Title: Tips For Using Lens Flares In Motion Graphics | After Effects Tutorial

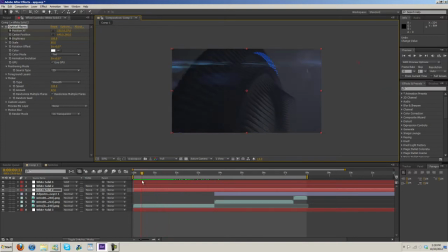(4:16)
And then also look at the speed of your animation and try and get the speed of your optical flare animation to kind of go along with the speed of your camera movement,
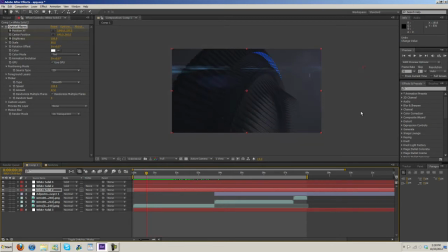(4:31)
because if you do a really fast jerky flare and then your camera movement's really slow and smooth, it's not going to look right. So, I mean, for this, you can see, I probably could even slow down the flare a little bit more than what I did, but it looks all right.
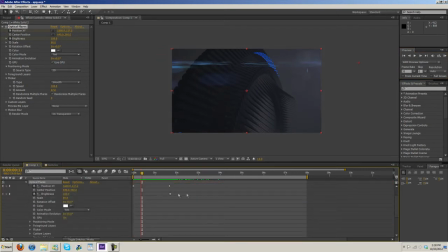(4:47)
If I had, you know, let's go ahead and adjust the flare here. Let's say I made the flare look like this. You know, watch how fast this one goes once it renders or builds a RAM preview. See how fast that is? It's too fast.
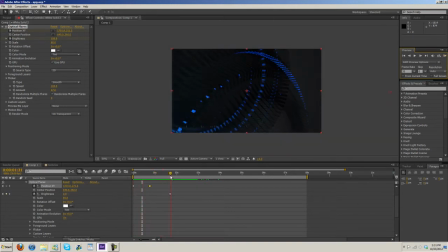(5:04)
I mean, it still looks all right, but that's, you know, for this type of animation, it's not the animation we want, or it's not the speed that we want, because it goes that fast and then it's pretty well gone and the animation's still continuing on.
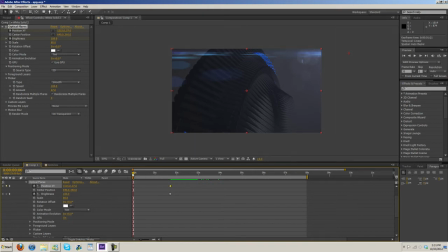(5:18)
So If anything, you probably want it to move a little bit slower than your animation and last throughout the whole duration. And then, switch frames and, this will happen. And then also, if you notice the camera movement, it kind of pans around and goes to the right.
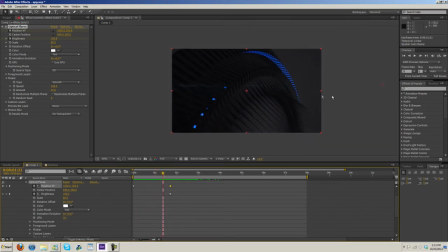(5:40)
So the flare pans in a downward direction and off to the right. And then for this one, the flare pans off to the left and it goes upwards, just as the camera goes upwards.
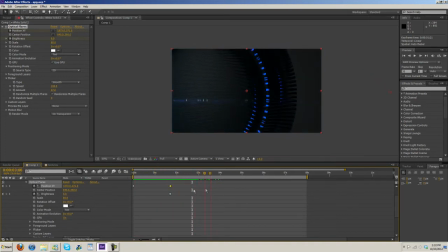(5:56)
I mean, obviously you don't have to animate it like that, but I think matching the movement of the flare, or close, or coming close to matching the movement with the of the camera and flare, I think it tends to look a little better. But that's kind of opinion, really.
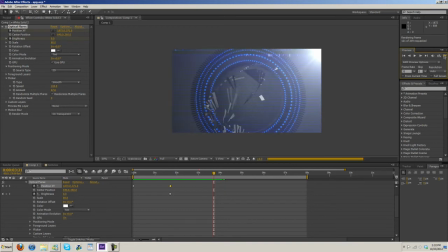(6:16)
A lot of graphics and motion graphics is really just opinion, because what one person thinks looks good, another one will not like.
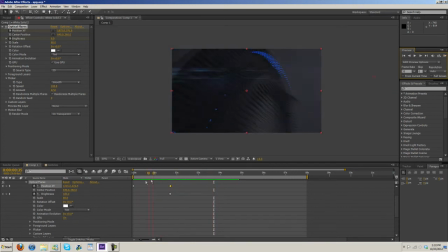(6:23)
So, personally, I like to somewhat match the flare with the camera's movement. I think that's what looks good.
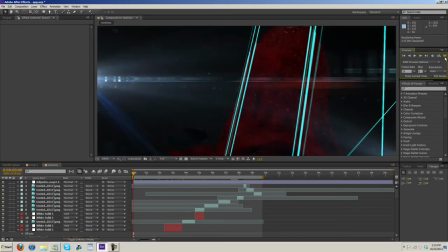(6:33)
And then for this one, for Chaos, it's much more fast-paced, much more hectic.
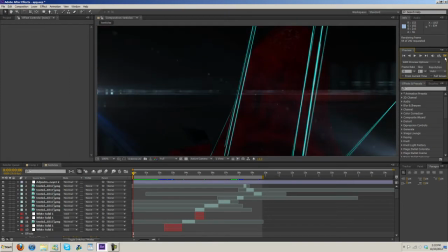(6:40)
So really, you don't have to worry about blending the flares quite so much. You can have the flares, come in and out real quickly.
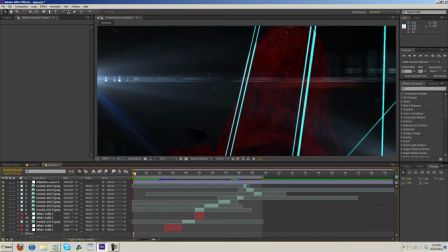(6:47)
Like this one you can see here. This one only stays around for, a couple milliseconds.
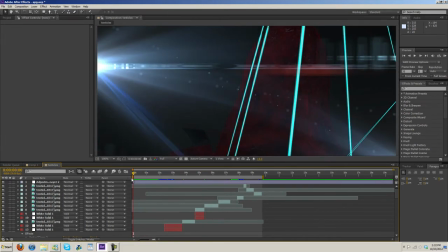(6:53)
It doesn't even last a second. Not even close to a second, really.
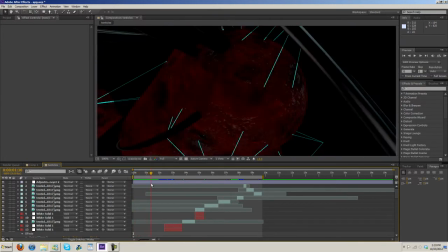(6:57)
It just comes in there real quick, illuminates everything, fades out, then these flares come in, and then it switches to another scene here.
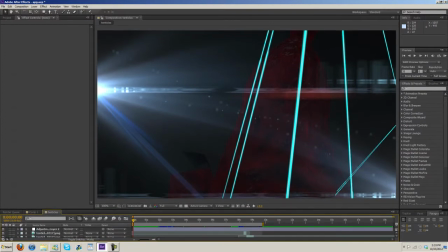(7:05)
And for something like this, that's perfectly fine because it's chaotic, a lot of stuff's going on. No one's gonna go, "Oh, that flare didn't look right," because none of this really looks right, to be honest.
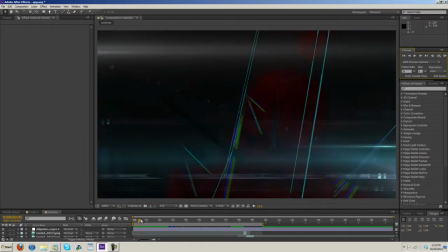(7:17)
I mean, it's just all crazy and stuff's flashing all over the place, and that's why I named it chaotic,
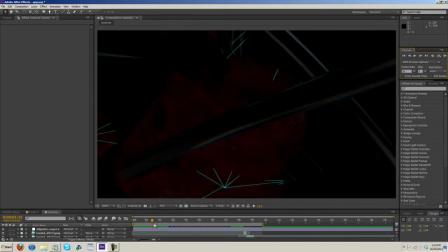(7:23)
or chaos rather, because I mean, well, it just there's a ton of stuff going on, and it's twitching and flashing and getting all blurry.
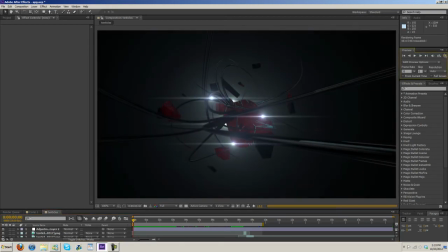(7:33)
And so yeah, for something like this, you really don't need to worry about it so much.
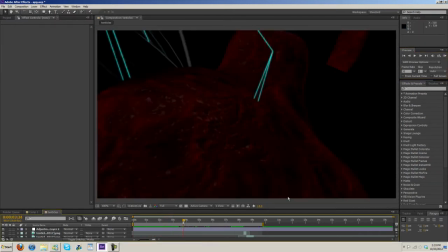(7:40)
Now, if you notice right here, well, let me go ahead and just doing some more RAM preview here. Now, if you notice here, when that tentacle swept over the lens flare,
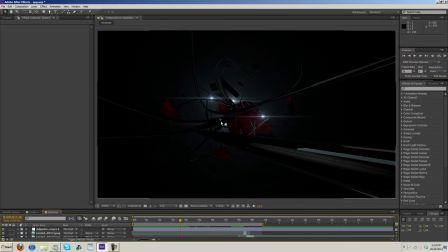(7:55)
I keyframed it so that the lens flare shut off as if the lens flare was actually behind it, and then when it popped back, or when it rolled back over to where the flare would be exposed, I turned it back on.
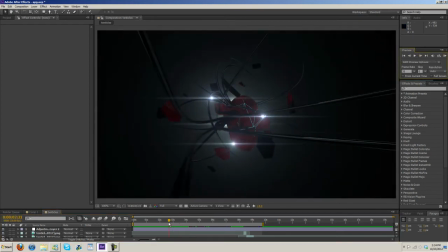(8:09)
And then I also adjusted the settings so that these would flicker.
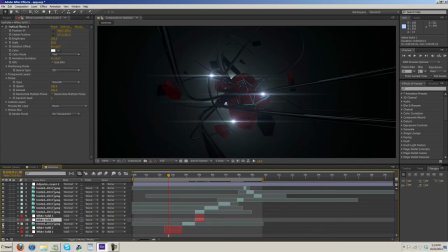(8:20)
Let's see, if I don't even know where all the flares are. I have a ton of layers.